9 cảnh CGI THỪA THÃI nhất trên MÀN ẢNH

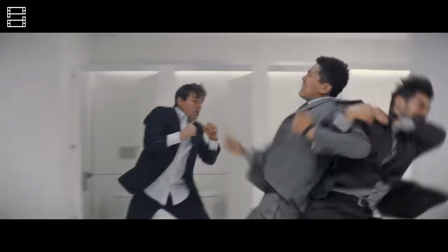[4:06]
Bởi lẽ, Paramount đã cho trì hoãn 9 tuần sau chấn thương mắt cá chân của Tom Cruise, nên rời lịch thêm để nhường quyền lợi cho đối thủ là điều bất khả thi.
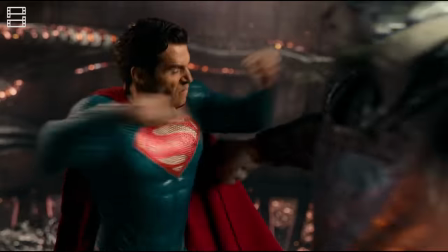[4:13]
Mặc dù đây là sự thật dí dỏm về cách một bộ dâu có thể khiến hai bom tấn phải đeo đứng, nhưng đội ngũ hậu kỳ của Liên minh công lý lại là nạn nhân sau cùng của sự việc này.
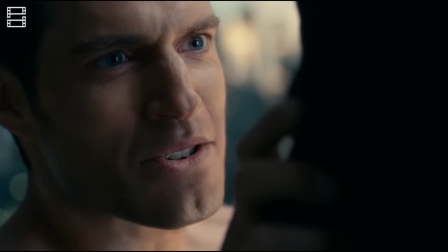[4:22]
Với deadline như súng dí sát vào đầu, các nhân viên kỹ xảo của Warner Bros. Chỉ có 10 tháng để nhanh chóng tái tạo lại khuôn miệng của Henry Cavill.
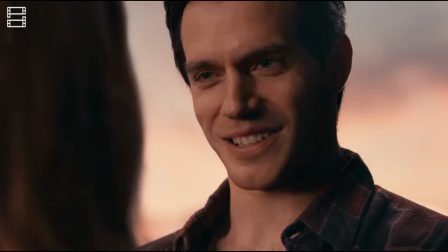[4:29]
Kết quả cuối cùng là một phiên bản siêu nhân với tiêu chuẩn hình tượng khiến những ai sau khi rụt rè vì phẫu thuật thẩm mỹ cũng phải cảm thấy tự tin hơn bội phần.
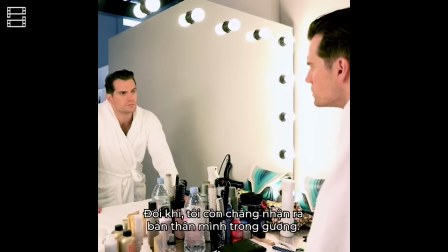[4:38] Sometimes I even have trouble recognizing myself. It's hard for me to admit.
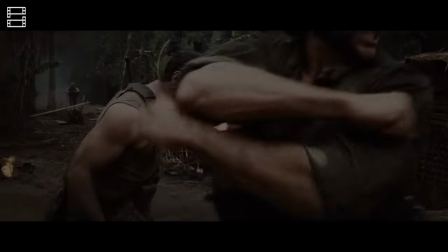[4:44] This is not CGI.
Chi tiết tiếp theo xuất hiện trong danh sách này lại thuộc về một siêu anh hùng, mà không phải nhân vật flop đâu.
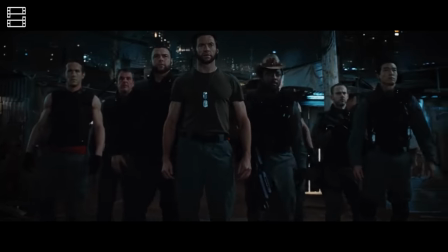[4:51]
Trái lại, anh ấy là gương mặt biểu tượng của văn hóa đại chúng hẳn hoi. Trong bộ phim X-Men Origins: Wolverine, nhân vật Logan của Hugh Jackman
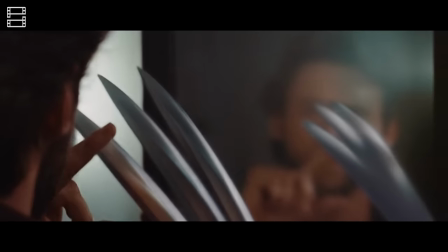[4:59]
được trang bị bộ móng vuốt sắc bén, sáng loáng, giúp anh đánh bại những địch thủ khó nhằn nhất.
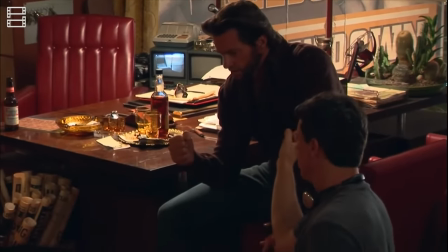[5:04]
Bá cháy là vậy, nhưng thực chất, ở giai đoạn quay phim, chẳng có chiếc vuốt adamantium nào đâu, tất cả đều là sản phẩm từ đồ họa máy tính.
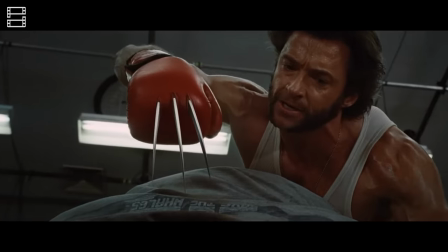[5:12]
Sở dĩ nhà làm phim biến món vũ khí này thành đồ kỹ thuật số là để mỗi phân cảnh mọc và thu móng của Logan trông mạnh mẽ, thực tế hơn.
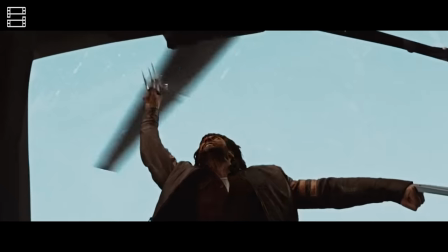[5:19]
Bên cạnh đó, bộ móng CGI cũng sẽ giúp Hugh Jackman có thể tha hồ thực hiện những bước di chuyển ảo diệu, qua đó khiến mọi khán giả phải trầm trồ.
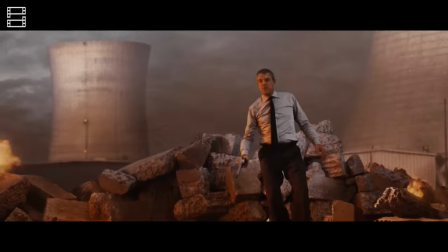[5:26]
Nhưng trầm trồ chưa thấy đâu, mà bộ phim về nguồn gốc người sói đã ăn no gạch đá từ người hâm mộ, phần nhiều vì những chiếc móng pha ke.
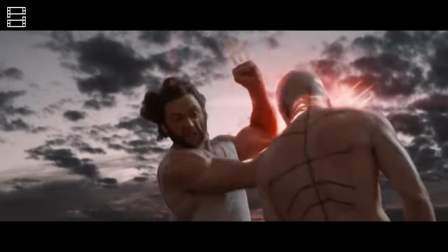[5:33]
Thực tế khi lên phim, bộ móng lại tỏa sáng và ưu việt đến phi thực tế, khiến những cảnh hành động của Wolverine trông cứ bị giả chân.
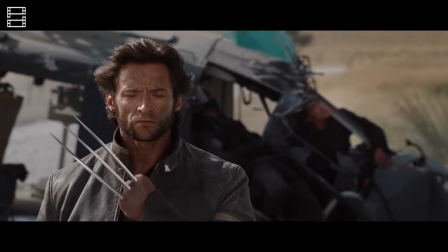[5:40]
Thậm chí có lúc phần móng trông còn khá lạc quẻ trên cơ thể của Hugh Jackman.
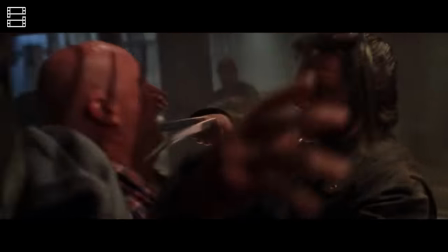[5:44]
Những khiếm khuyết này đi ngược với tinh thần của những phần phim dị nhân trước, khi móng vuốt của người sói là đạo cụ 100%.
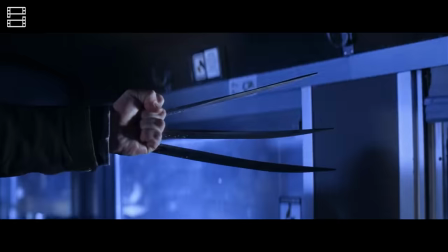[5:49]
Tuy chúng có vẻ thô sơ, nhưng ít nhất vẫn đem lại trải nghiệm đáng tin và đáng nhớ.
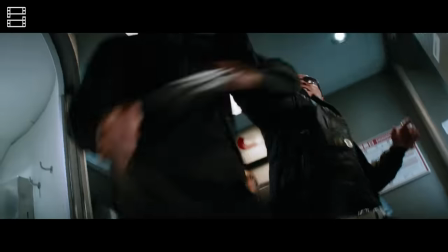[5:54]
Sau lần thử nghiệm thất bại trong bộ phim 2009, xưởng phim Fox đã rút kinh nghiệm, áp dụng cả kỹ xảo và đạo cụ thực tế cho bộ vuốt.
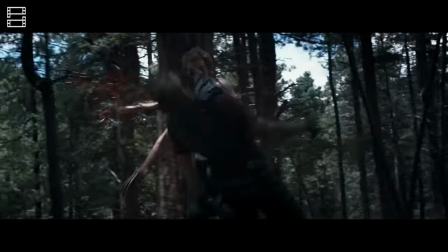[6:01]
Kết quả là những khoảnh khắc vừa bản lĩnh, vừa phi thường đã in đậm trong tâm trí của khán giả đại chúng.
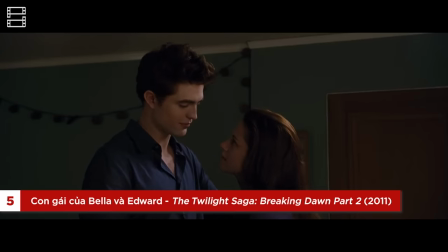[6:09]
Nhắc tới chuỗi phim chạng vạng là phải nói đến chuyện tình lãng mạn của chàng Edward lãng tử và cô nàng Bella Sitting.
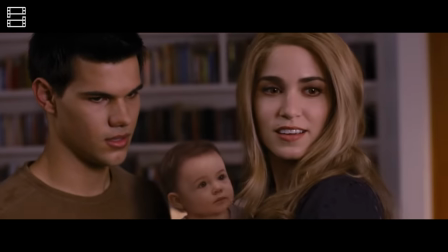[6:15]
Tuy nhiên, mới ai ngờ được rằng kết quả của cuộc tình trong mơ đó lại là một sinh vật gây hãi hùng cho cả những fan trung thành nhất của bộ tiểu thuyết.
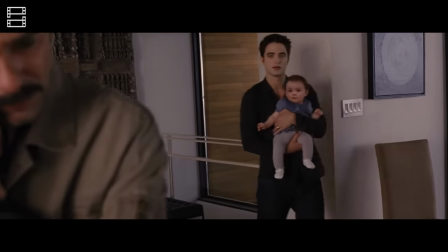[6:21]
Theo chia sẻ của ekip chạng vạng, việc Renesmee Cullen lên màn ảnh là bài toán khó nhất cả loạt phim.
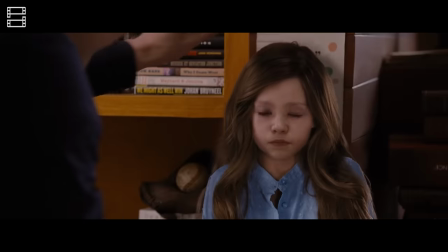[6:27]
Bởi lẽ trong nguyên tác, cô bé lai ma cà rồng này lớn nhanh như thổi và chỉ mất một tuần sau sinh để giao tiếp như người bình thường.
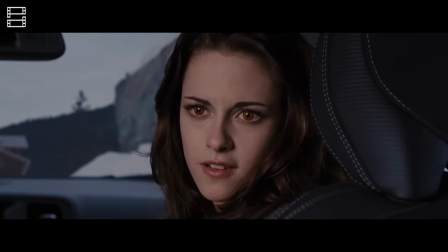[6:34]
Do đó, đội ngũ sáng tạo đã vắt óc rất lâu để nghĩ ra được tạo hình chân thật cho một đứa trẻ sơ sinh nhưng cũng phải toát lên vẻ khôn lỏi và trưởng thành.
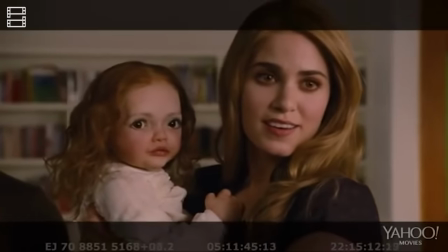[6:42]
Sau rất nhiều nỗ lực, họ thiết kế ra một con búp bê với mọi cử chỉ tự động để giúp dàn cast có thể tương tác thật khi diễn.
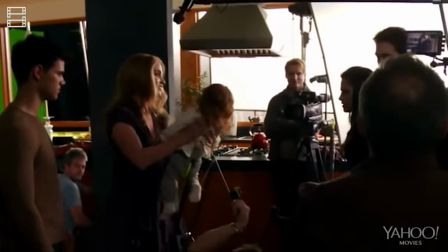[6:49]
Tuy nhiên, tạo hình kinh dị của nó không chỉ dọa ekip một phen hú vía, mà còn khiến nhà sản xuất cạn lời, đến mức gọi con búp bê bằng cái tên Chuck May,
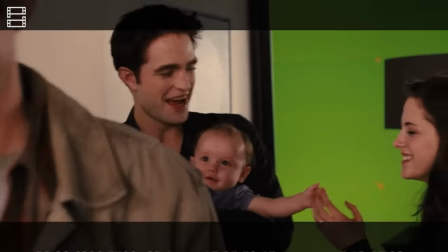[6:57]
nhằm dễ liên tưởng tới con búp bê sát thủ Chucky. Sau khi thất bại về phương pháp thủ công, ekip đành phải kỹ xảo hóa cô bé dị nhân Lai Ma Cà Rồng.
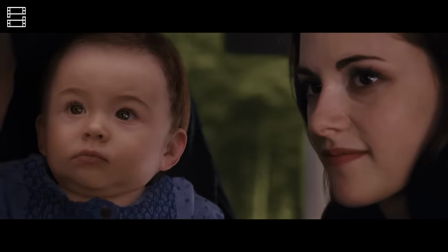[7:05]
Họ bắt đầu mượn những tấm hình thời sơ sinh của nữ diễn viên Kristen Stewart,
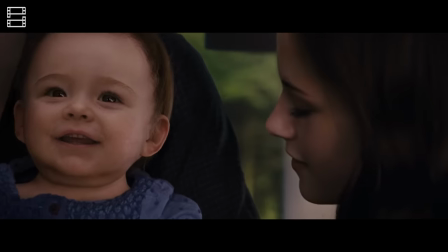[7:09]
rồi ghép chúng vào 30 kiểu khuôn mặt bé gái khác nhau, nhưng tất cả nỗ lực đều cho ra kết quả không như mong muốn.
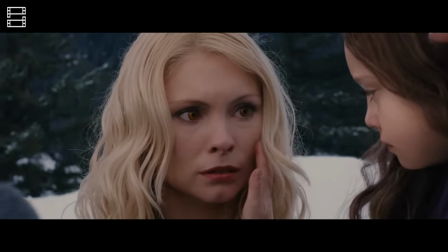[7:15]
Sau cùng, ekip phải tất tay với những thiết kế có sẵn cho kịp deadline phát hành. Và với công nghệ CGI chưa hoàn thiện lúc bấy giờ,
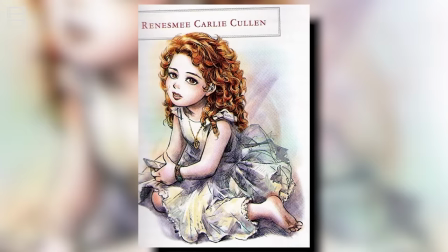[7:22]
phần cuối của chuỗi phim chạng vạng sau khi khiến fan thấp thỏm kỳ vọng về một bé gái thiên thần đã đem đến một trong những ma cà rồng sơ sinh đáng sợ và ám ảnh nhất trên màn ảnh.
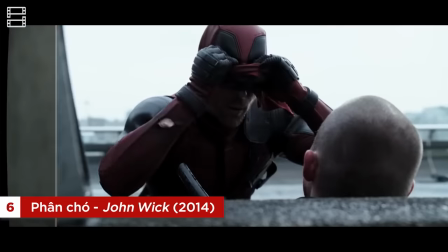[7:32]
Sử dụng CGI cho mặt nạ, móng vuốt hay khuôn mặt tưởng chừng đã là những nước đi khó hiểu lắm rồi, nhưng các bạn có biết người ta còn dùng kỹ xảo để làm phân không?
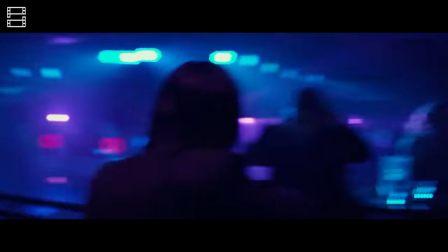[7:40]
Chuyện thật như đùa này, kỳ khôi thay, lại xảy ra trong bộ phim hành động đáng nhớ bậc nhất thập niên 2010.
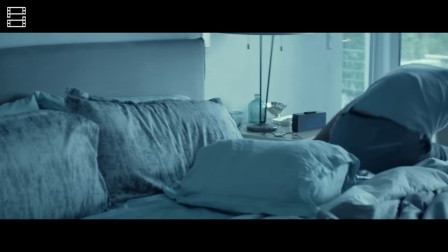[7:45]
Trong John Wick phần đầu tiên, có một cảnh anh chàng sát thủ tiêu đề dắt cô chó Daisy đi dạo,
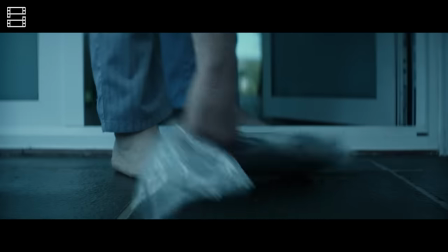[7:50]
rồi nàng cún bĩnh ngay một bãi trên đám cỏ xanh rì, báo hại người chủ phải đi dọn sạch sẽ.
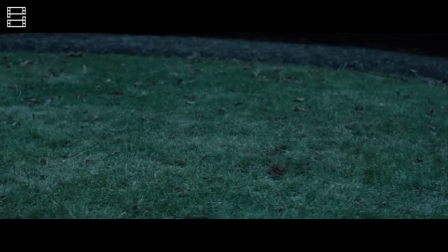[7:54]
Tuy nhiên, đống sản phẩm mà John cầm trên tay thực ra lại chỉ là kỹ xảo máy tính.
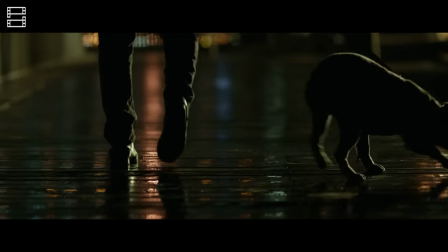[7:59]
Đương nhiên, ekip làm phim có thể nhờ một chú chó thật xú uế lên bãi cỏ, nhưng họ lại không làm vậy vì muốn giữ vệ sinh cho trường quay.
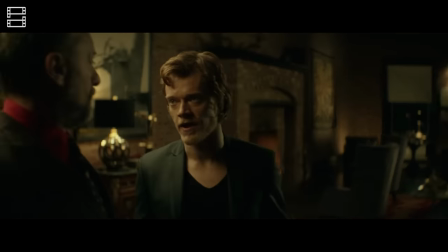[8:06]
Hơn nữa, nếu chẳng may có anh nào dẫm phải bãi mìn thì đúng là quê không để đâu cho hết.
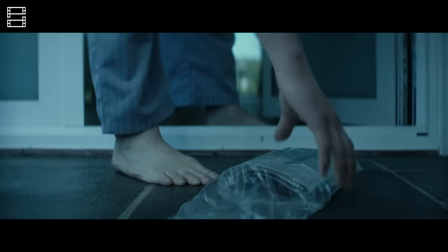[8:10]
Trên thực tế, đội ngũ làm phim hoàn toàn có thể giảm tải gánh nặng hình ảnh bằng cách cắt luôn cảnh này đi.